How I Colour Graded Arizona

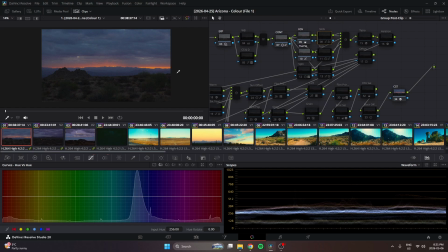(12:11)
So, yeah, skin adjustment. I'll turn this on later.
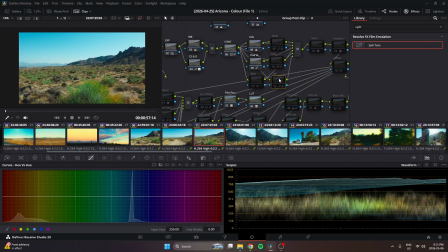(12:17)
We'll save that for later. Now, this is where I start to split tone the image. And I introduce, from this point, you already have what is creating a look, right? The image is very teal. It has a lot of teals. The sky, to the haze of the mountain, to the shadows of the image are the same color.
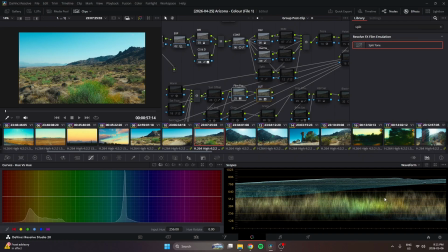(12:36)
They're under the same, you can see here in the waveform, they're the same hue. It's teal. That is creating a look. But now I want to introduce my own look. I really wanted those shadows to punch more blue. And I really wanted to see more yellow in the highlight. I wanted that sky to really pop.
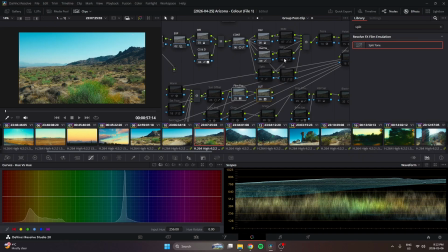(12:52)
And I wanted the yellows in the image to really pop. So I introduced a split tone. I'm going to start with this one because this is the flat split tone. There's no other adjustments besides what's happening in our curves.
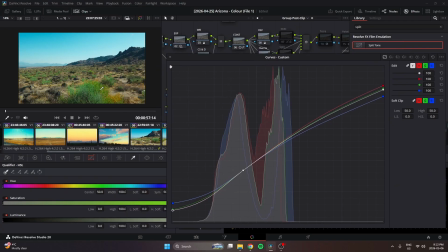(13:04)
Now, something you can see, I will activate it here. And you can see now those shadows are punching more blue. And now there's more yellow in the highlights, and it's creating more punch in the sky. We're getting something that is sucking us into the image more, if that makes sense.
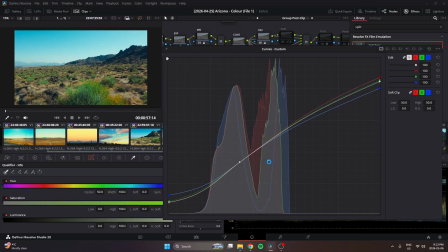(13:22)
But you can feel it, right? It feels more alive. What you'll also notice is it's not just the colors that we're introducing, but it's also the luminosity that we're also affecting.
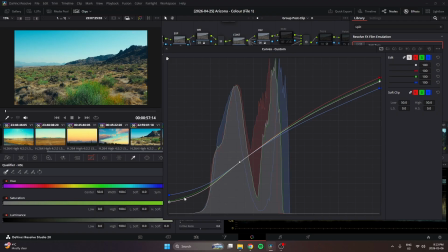(13:36)
We are introducing more contrast, and we are lifting up those shadows and bringing down those highlights more in this split tone node. And the reason I did that is because if you want, and this isn't a truth necessarily,
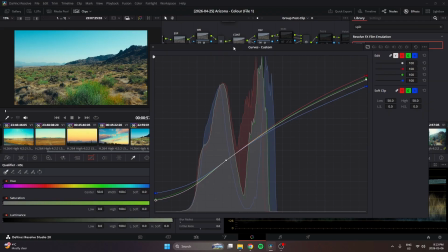(13:51)
but split toning will feel integrated if you also introduce more contrast as you increase your split tone. Without it, for whatever reason, from my experience, split toning doesn't feel natural.
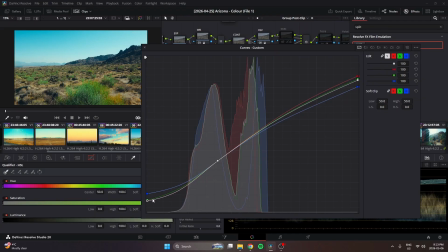(14:07)
But if you introduce contrast first and then split tone from there, it will feel more integrated. And that is kind of the lesson I had to learn was it's hard to split tone without introducing contrast at the same time.
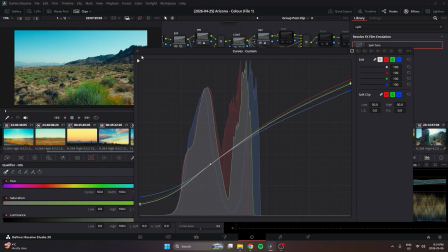(14:24)
And it'll start to feel like the colors are sitting on the image and not in the image. And that it bothered me for a very long time. So that's the lesson I learned that helped me split tone. If anyone struggles with split toning, that may be the thing you're doing wrong, or the area you're missing to make it feel complete.
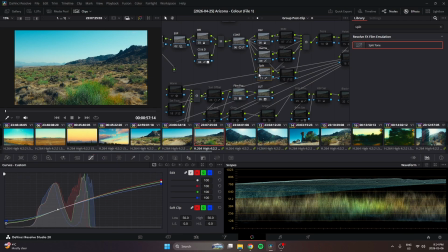(14:44)
This is great, but I didn't think it was enough. I wanted to push the look more. Now, to get this poppy look, it's not a matter of just throwing saturation into the image, because it's going to look artificial. You can see in the greens here, it already looks artificial. It's going to look unnatural. It's not going to look right.
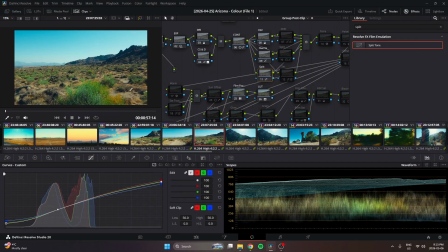(15:03)
If you want more color, you need to introduce more color. And what I mean by that is split tone more. Push those shadows to be a certain color more. You will get more richness out of the rest of your
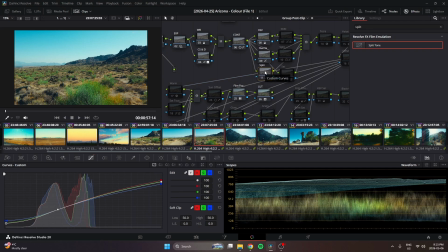(15:19)
shot here, and you can see that here. And that has also, that also has to do with the contrast that I'm adding. Saturation is not the tool that's going to get you to those colors that pop. It's a mixture of all these tools.
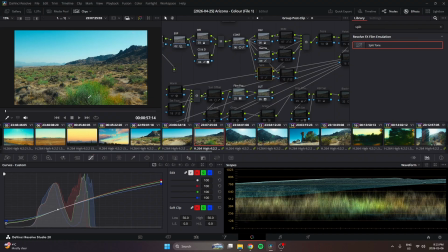(15:32)
Because I'm adding contrast, because I'm adding blue to the shadows, because I'm adding yellow to the highlights, I'm getting more out of the rest of the image. And then from there, I can take steps to introduce more saturation. As you can see, I added another node here. You can see more contrast, new colors.
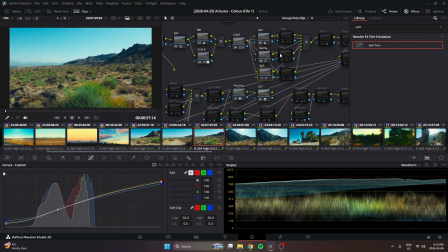(15:50)
Now the yellows feel pretty tame. Okay, so I'm going to add more saturation. We'll get to that in a second. But like I said, I wasn't happy with the split tone. I wanted to introduce more colors so that I could push those colors more. So I doubled up on the split tone. It's the exact same, I'm pretty sure. I don't think there's any adjustment.
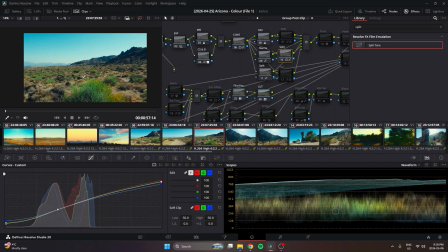(16:08)
Yeah. So you can see I pushed the split toning more. Now it's heavier on those blues, and the contrast, is heavier on those.
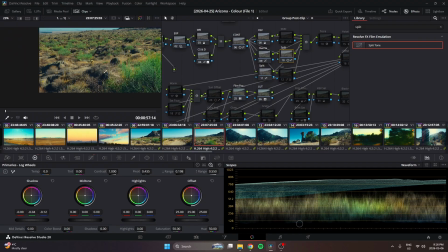(16:20)
It's doubled up. I controlled the shadows within this node because it was too prominent, too strong, and I knew I didn't want my blacks to start becoming uncontrollable or be in a place where they were untamable or
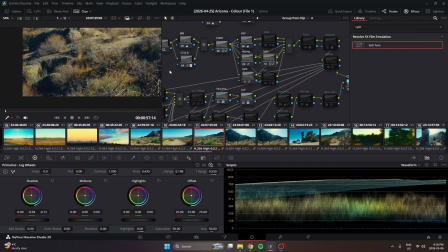(16:36)
I couldn't offset them later. So I had to, in this split tone node, control them, and I qualified them here, and I brought them back to warmth.
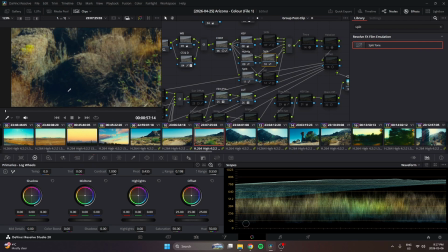(16:45)
If you see without it, you could see how lifted and blue those shadows are, but with it, you could see how neutral they become. They're not completely neutral. I didn't want to lose the blue that's in the shadows,
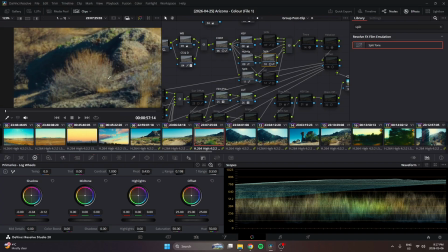(16:59)
and I didn't want to lose the punch of the color I'm giving.
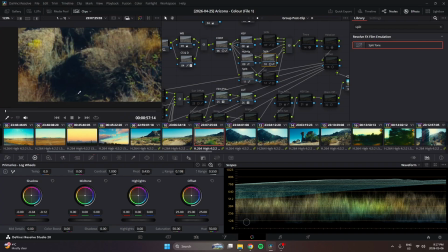(17:04)
But in the darkest spots where it should be black, I want it to be closer to black. And what you'll notice by shifting those shadows back to something more neutral, you're actually adding more depth in the shadows itself.
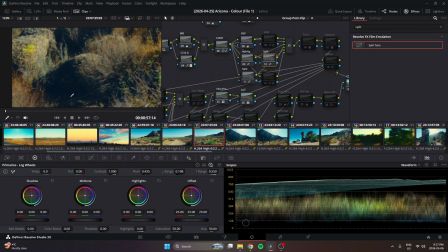(17:16)
You can see how it goes from flat, there's no depth here, to now there's dimension in the shadow. It's rolling from darkness to the lighter midtones, right? Let's do it again. Yeah. So here's the wide of it.
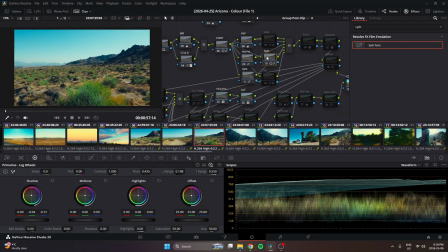(17:36)
Yeah. So, but I qualified it because I only wanted to affect the areas that should be pure black. I didn't want to affect the haze of this mountain where it's blue. I didn't want that adjustment to get close to my midtones at all.
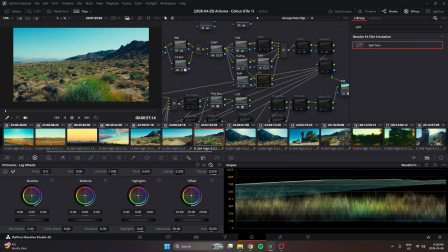(17:52)
So from there, now we have these bland yellows, this muddy muck looking blue. Nothing's sitting well. So I'm going to punch more saturation because I want those yellows to pop. I want this place to feel warm.
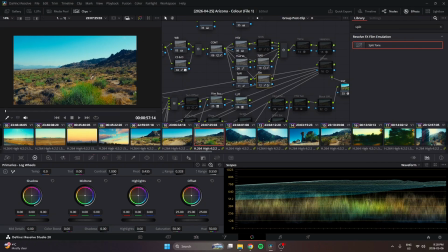(18:08)
Now those yellows come to life. We get more out of that blue. And now we're inching our way towards that cotton candy feeling look of the image we want.
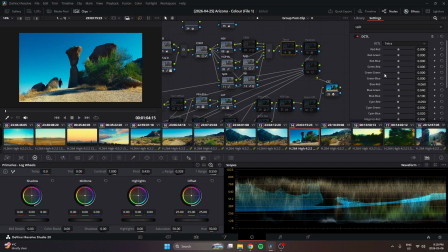(18:17)
Okay, cool. Now we go to Tetra. Tetra is a DCTL that lets you adjust hues, kind of like hue versus hue, but instead of just shifting the hue of the selected area, you're introducing that color into that image. So it's more of a saturation than it is a shift.
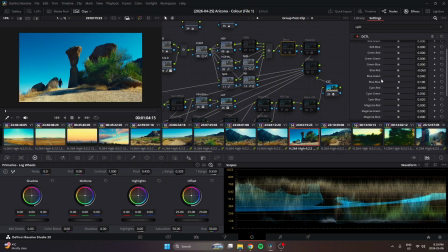(18:36)
And you can see I shifted the blues to be more deep of a blue, shifted cyan to be more green, and what's cool about this Tetra DCTL is you could affect white, your white point of your image,
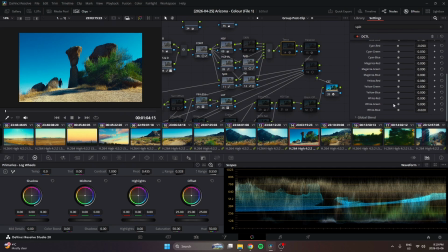(18:51)
and I pushed it to be yellow. You typically don't want to affect your neutrals because that's what's going to make your image seem healthy. But because I was going for something more painterly, something more pastel, I was okay with going buck wild with these colors.
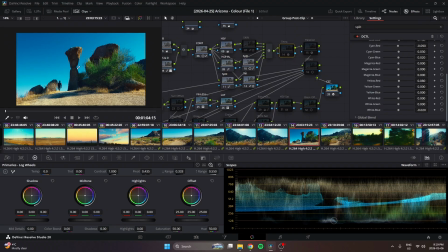(19:07)
So I pushed yellow into the image to wipe some warmth into there.
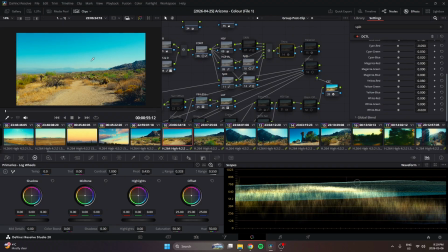(19:13)
And you can see it just really, it does a lot. This is really one of the tools that's bringing the whole image together and giving it a sense of harmony. And you can see the mud, the ugly browns, and the washed out
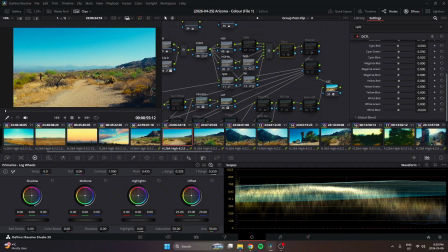(19:31)
Windows XP blues of the image now become a nice teal, and the highlights in the sky go from white to yellow, and that's what we want. We want that feeling. The yellows of the grass and the foliage now become almost like they're kissed by the sun.
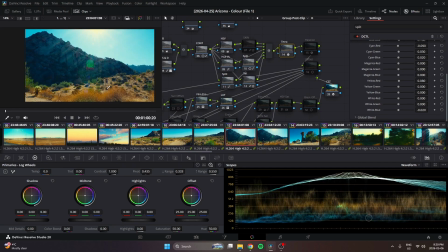(19:52)
that makes sense. But they're glowing, right? They're glowing now. They're not just sitting there, but they're glowing, and they're complementing the blue of the shadows more. And you can see that here too. The mountain becomes more teal, and the sky becomes more teal. It becomes a more suitable color for the yellow and warmth of the sun. And everything just starts to come together.
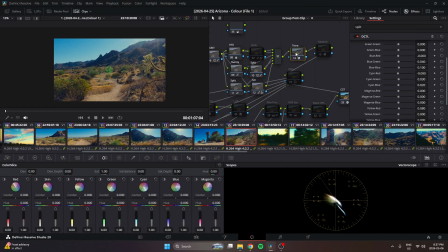(20:12)
So from this point, I added halation here instead of adding it with my other effects.
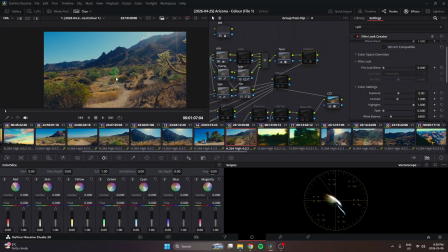(20:18)
I put it here because I felt like it was a core piece of the look, of giving that warmth and cutting that digital look, that I felt it was necessary to put here, and then have all the post-processing.